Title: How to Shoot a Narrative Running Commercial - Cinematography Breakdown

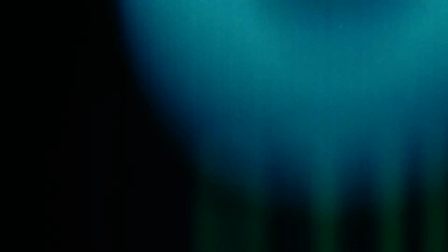In this defiance, you'll find freedom to discover what you're truly made of.
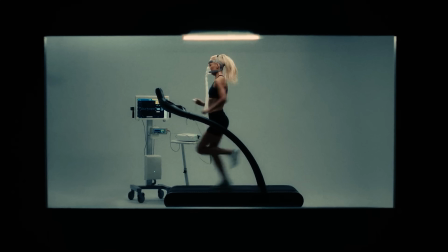Creating worlds in filmmaking and making them feel real is a difficult task as a cinematographer.
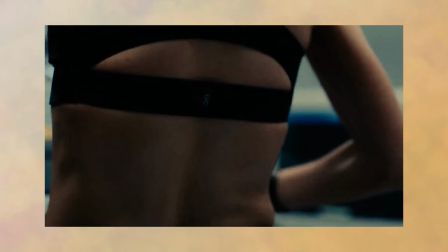The best commercials keep you immersed in the world they create from start to finish. There's so many ways to approach this, but where do you even start?
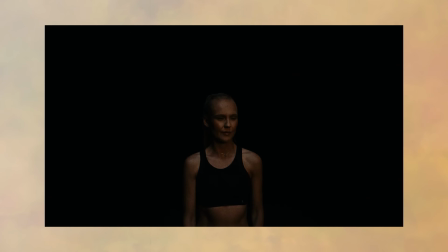In this video, I'm going to show you how you can do that by going over a narrative spec commercial we shot for On. Make sure you stick to the end, as I'll be sharing the things that worked and didn't work so you don't have to make the same mistakes we made.
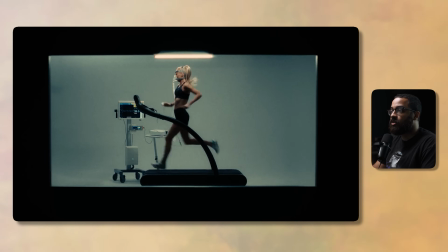The first scene or world what we're going to be looking at is this clinical feeling scene of observing the main talent training.
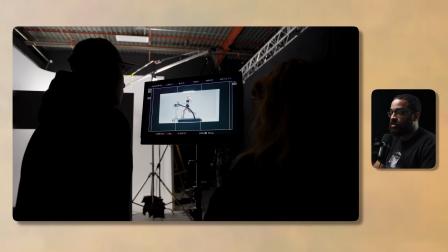And this is something the director specifically wanted.
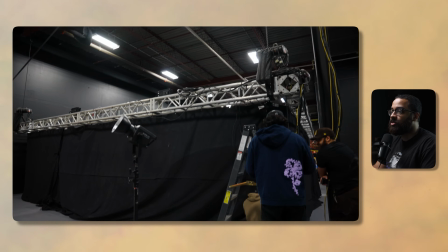And you can cheat this by just shooting this on a backdrop, but we wanted to bring it another step further by building this entire room.
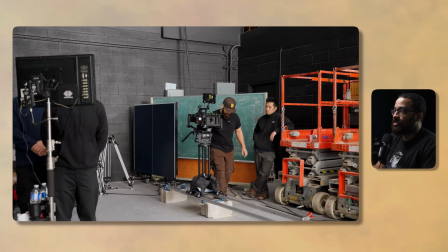And what we're going to be starting off with is a classic technique that a lot of people do,
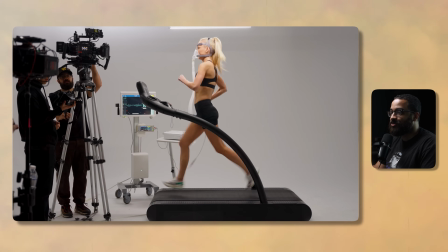especially when you're trying to observe something or you're really trying to focus the viewer's attention of what you're trying to feel.
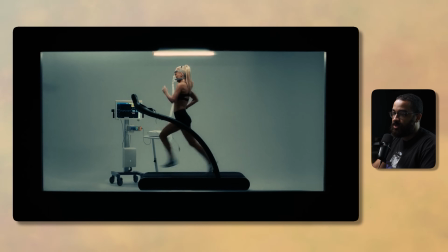So in this shot, we have a slow dolly movement in,
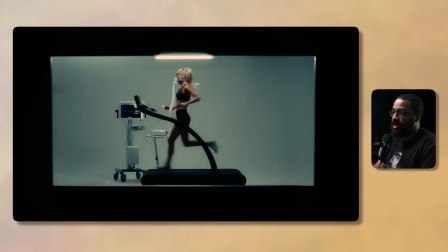and we are building a frame with inside a frame that is very symmetrical,
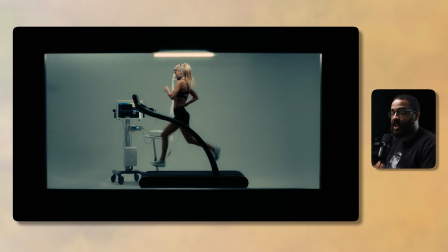that gives us the 69:9 framing that we're always trying to achieve,
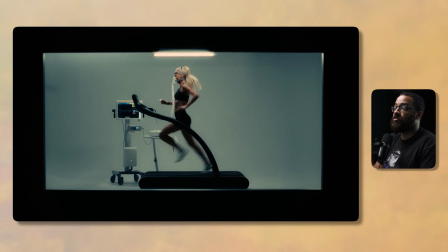that is just very pleasing to the eye.
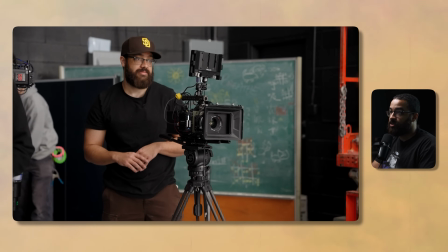So we shot this piece on a combination of cameras, which is including the Ember, the FX3, and the Sony Venice, which is our main camera.
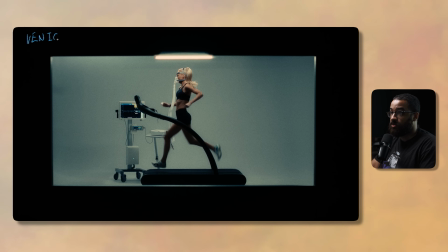And this shot, the opening shot of the piece, was a slow dolly in, and we could achieve that with the Sony Venice. And then we are shooting at a white balance of 4400 Kelvin. We do a lot of rating our camera like this because it gives us that blue world-ish look,
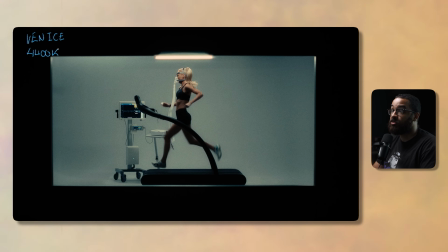and it pushes our whites and all the color balance of the image a little bit cooler, which we like to really push for these pieces specifically. I am shooting at the base ISO of this camera. One of them, it's just 500 EI. A lot of cameras have this dual base ISO, and the Venice has 500 and 2500.
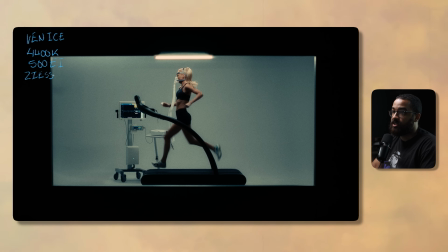We are shooting these on the Zeiss Super Speed, so this is a very vintage lens. These lenses go all the way down to T1.3. And these lenses are kind of annoying to use because they're just so old, and the focus and the aperture rings are swapped, so the aperture rings are in the front.
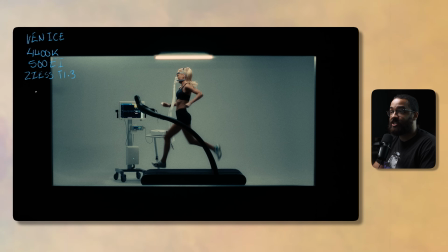But these are known for their softness and very vintage but clean look when it comes to shoot pieces like this, when we're going for a little bit more raw and crunchy feel. And this scene was shot on the 35, and then usually I was shooting at a t-stop of 2.8 because a lot of these vintage lenses,
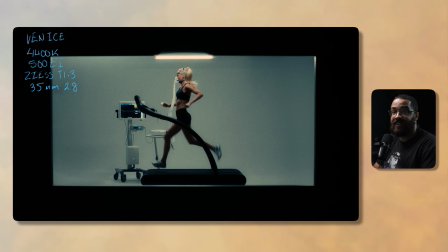when shooting at 1.3, the edges become very blurry and it's very mushy when you really look at everything that's going on. And it doesn't really give you the look that you're going for. It's very stylized and you can shoot wide open when it comes to a lot of things, but in these scenes like this, I wasn't looking for that.
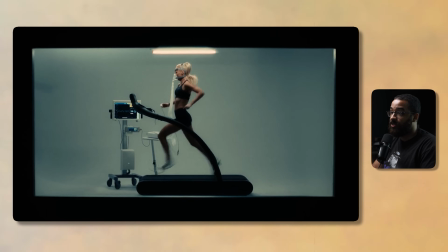I was trying to keep everything in focus, as you can see with the focus here on the heart rate monitor, as well as the front foreground.
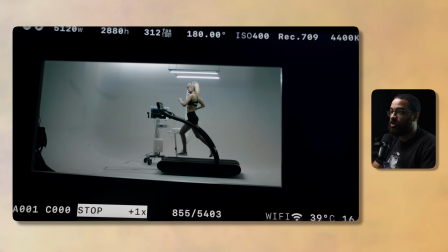So those are my camera specs that we're looking at, but now we're going to look at how we achieve something like this,
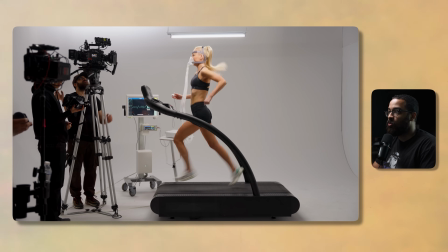especially when you're trying to achieve a white clinical scene with not a lot of lights.
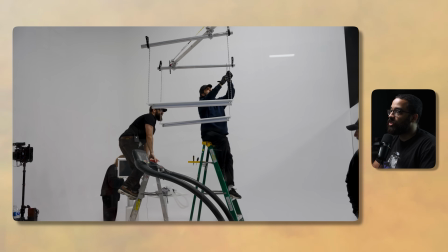So in this world that we're creating,
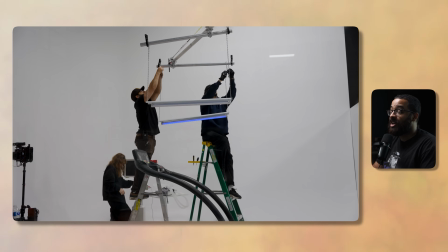I knew I wanted to have at least one light fixture in the scene that would really give it and really sell that effect of what we're looking for.
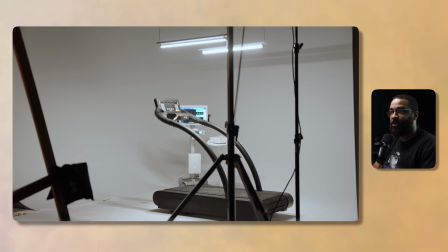We're looking for something that's very fluorescent and very top lit.
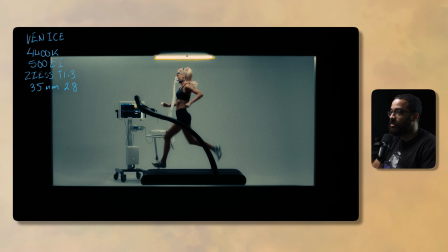So I actually have two Titan tubes hung here, and then these are acting as my practical sources. And then we hung those on some chains that were connected to a
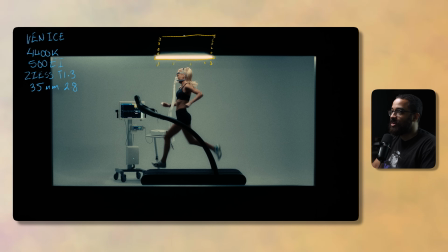contraption that we made with a Menace arm. So basically we made a grid that was swiveling on some connectors that connected to some pipe, and then that was connected to a crossbeam which was connected on this big arm, and then it was held down by a Mambo combo stand all the way off kind of in front of this.
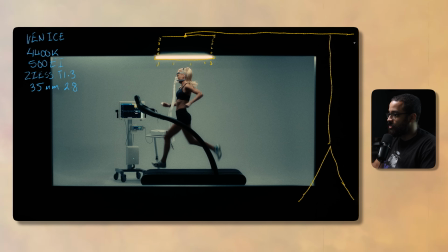And then we have this weighted as well as it ratchet strapped to the actual stand.
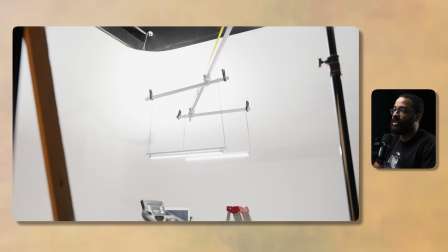And this light fixture basically gave us the lights that really tell the story in this piece specifically.
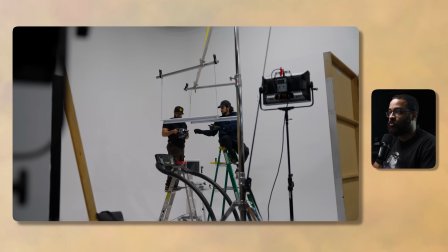I always like to motivate my room and really motivate the light sources that are going along with this.
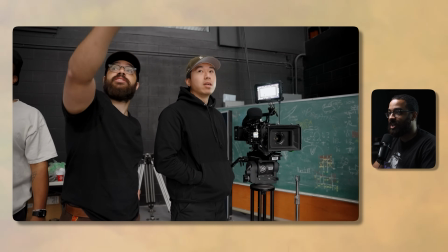And I really ask myself, what is the context of the piece that we're shooting? And it's this white clinical scene, so we're gonna have some fluorescent lights.